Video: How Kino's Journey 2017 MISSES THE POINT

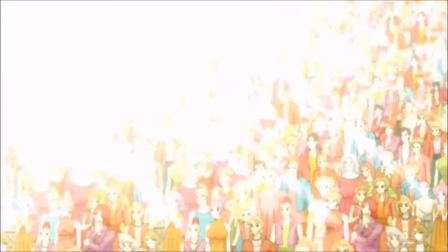Isolation, cultural identity, citizenship, democracy, adulthood,
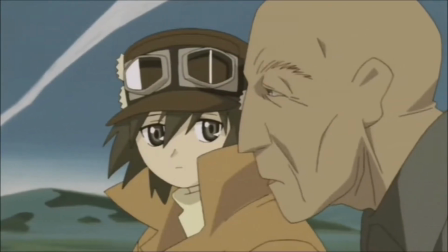work, the point of Kino's journey is for the audience to explore these ideas, not for Kino to explore them.
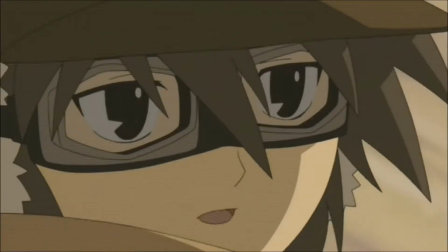Kino is just a traveler who only stays in a country for three days and then moves on to another country.
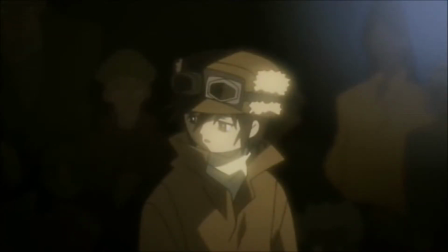This is not a character who develops intimate relationships with anyone, even the audience.
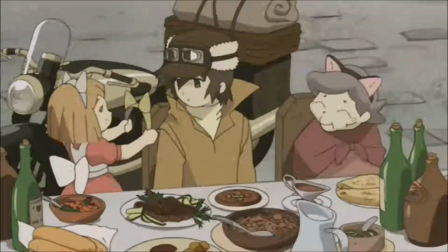Kino is a transient being and so her personality needs to be kept to a minimum.
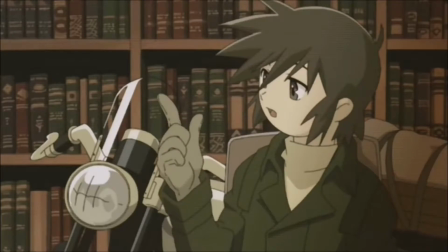This is why a lot of OG Kino's reactions to bizarre ideas are kept relatively ambiguous unless
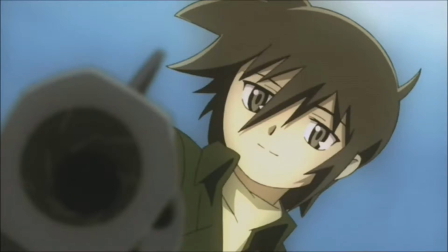her reaction is meant to signal a change in the story's direction or a pivotal action that she's about to take.
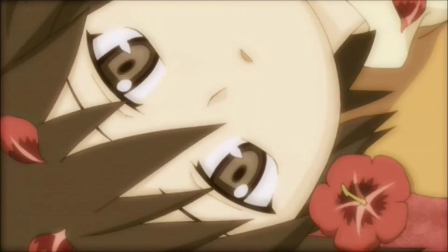There's really only one episode where Kino is a person of intense focus and the reason for that
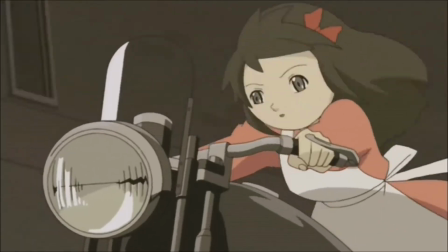is because it's a backstory episode that shows us how she became a traveler in the first place.
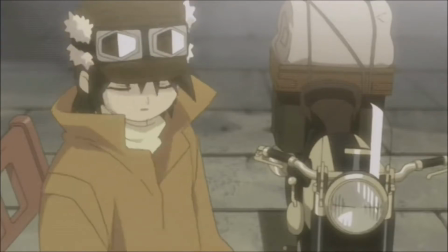As much as I've ragged on audience stand-ins in the past, OG Kino is the perfect example of how to do this trope right.
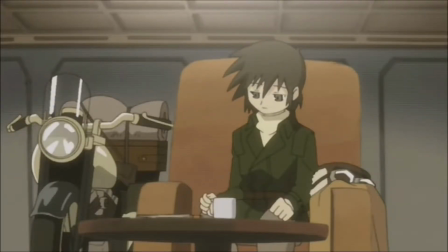Her ambiguous appearance and reactions make it much harder for the audience to determine how she feels about a certain issue unless she states it directly,
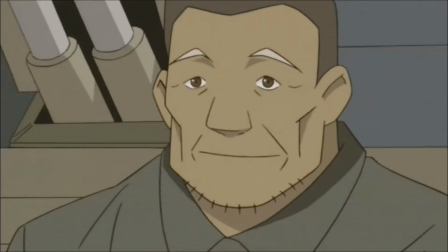thus forcing the audience to draw their own conclusions.
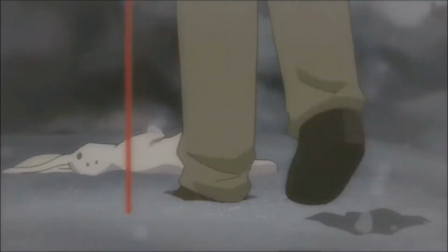This is a smart show that wants to make you think, and it accomplishes that brilliantly.
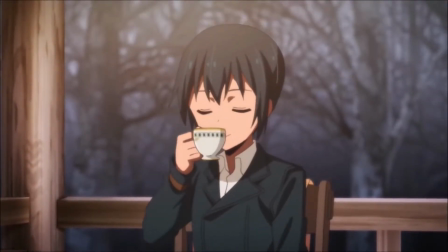Lurch Kino is given way too many facial expressions and personality quirks.
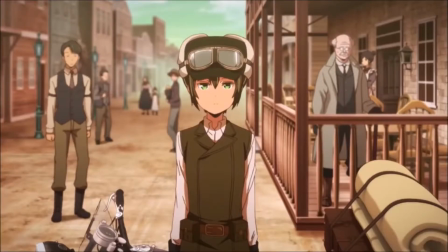She smiles, frowns, stares people down, gets visibly upset.
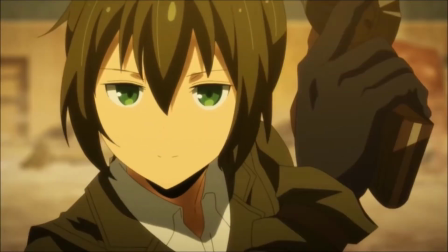There's hardly a moment where you can't tell what she's thinking, and that defeats the entire point of her character.
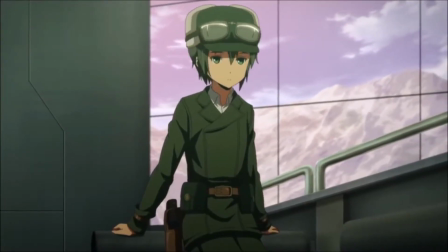If Lurch Kino as the main character gives us a definitive answer as to how she feels about an idea,
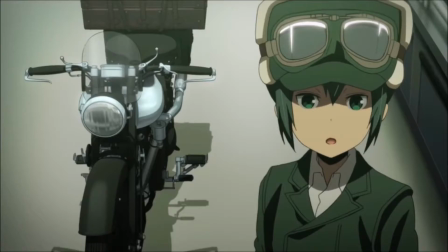it becomes a shorthand method of conveying to the audience that we should also feel this way.
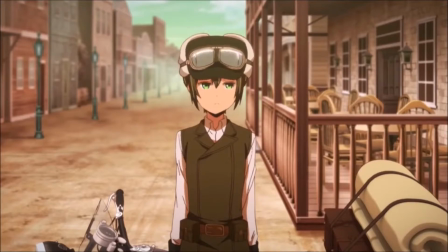After all, Lurch Kino is still an audience stand-in, just not a very good one this time.
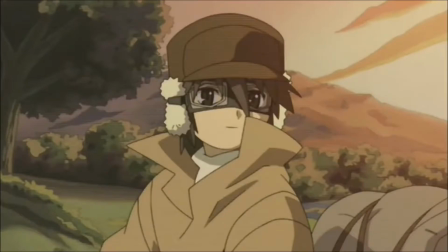Granted, there are moments where OG Kino explicitly states her ideas about stuff,
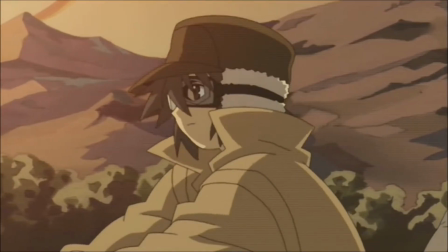but most of the time it comes after the fact where Kino is just sort of hypothesizing about ideas that she doesn't really care too much about,
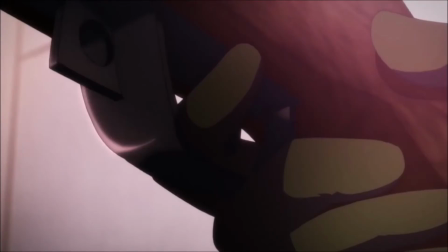as opposed to Lurch Kino who seems to be notably invested in the ideas she confronts.
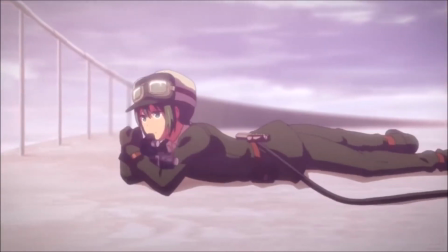It makes it feel much more like Kino is driving the story forward rather than the characters that she meets in each country.
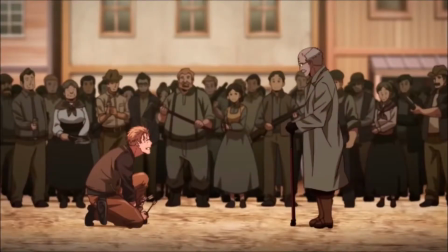This brings me to the biggest problem I have with this remake. Frankly, it just misses the entire point of what Kino's journey is about.
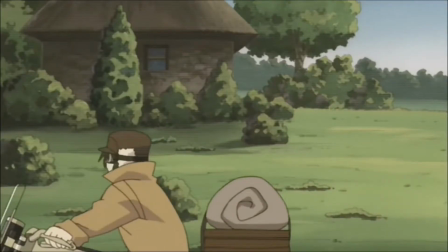Let's take a look at the first episode of OG Kino, Land of Visible Pain. In this episode, Kino visits a town with incredibly advanced technology.
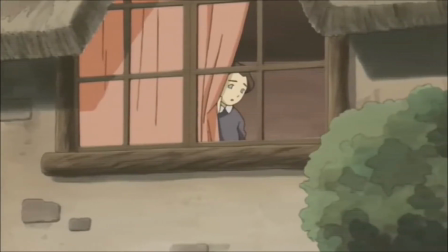However, it appears that everyone in that town is living in total isolation and shuns any kind of contact with other people.
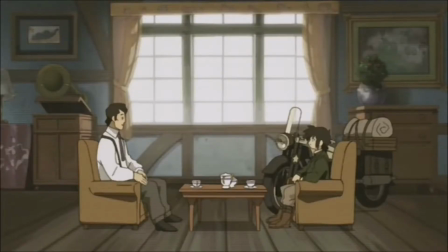Once Kino finally manages to have a conversation with one of the town's residents,
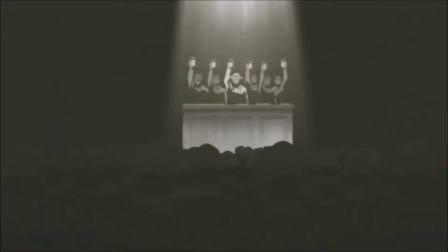he reveals that the advanced technology of the town allowed them to modify their bodies so that they could understand each other's thoughts,
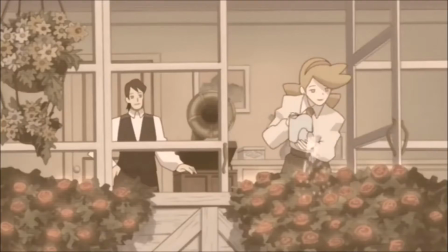allowing for much easier communication. Of course, this idea eventually turned sour because it meant that people could no longer hide thoughts from each other,
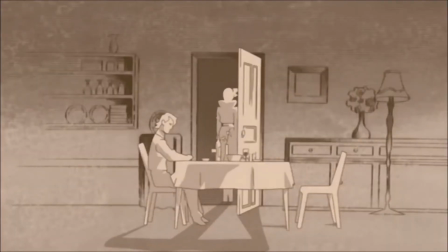and so the non-stop communication eventually drove everyone into isolation.
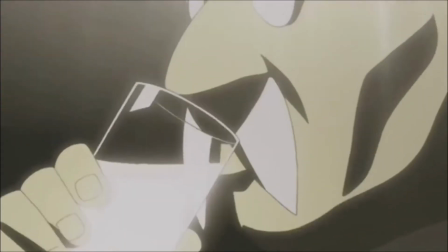The takeaway from this episode is that the bad situations that people impose on others are more so the result of societal systems and cultural practices,
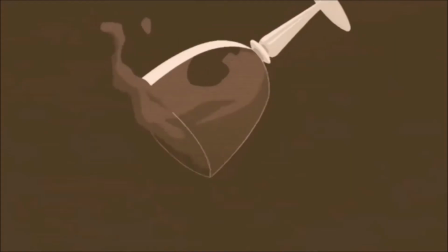rather than individual failings. Yes, individual failings are still present, but addressing cultural failings is much more important.
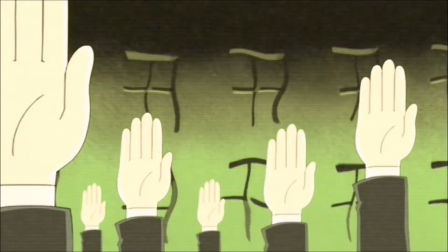Additionally, most of these cultural failings come out of a desire to do good and better the human race and society as a whole.
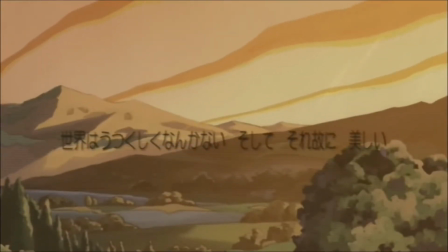This is why the most famous quote from this series is so powerful. The world is not beautiful, therefore it is.
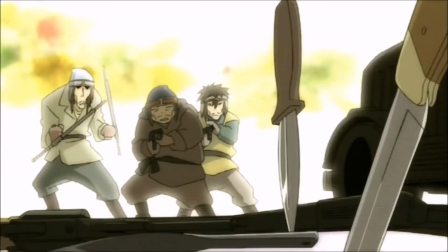It means that despite humanity's failings, they are failings done for what we believe is the good of society,
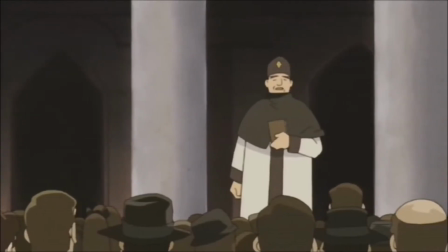and that accepting humanity as a flawed species makes us appear beautiful because we are ultimately a force for good.
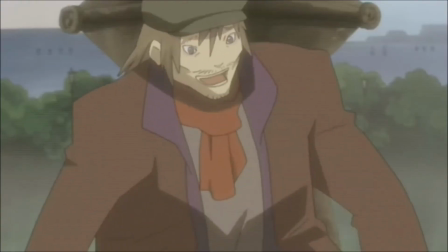There is beauty in our failings because they come out of benevolence rather than malice,
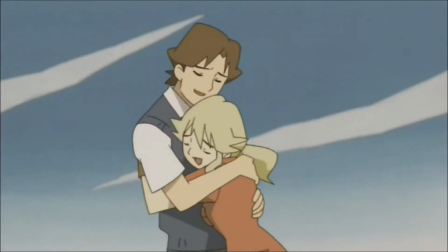and practically every episode of OG Kino is firmly couched in this ideology.
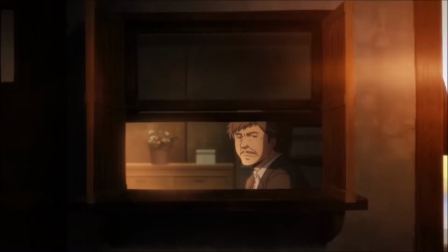Now let's take a look at the first episode of Lurch Kino, a town where people can kill others.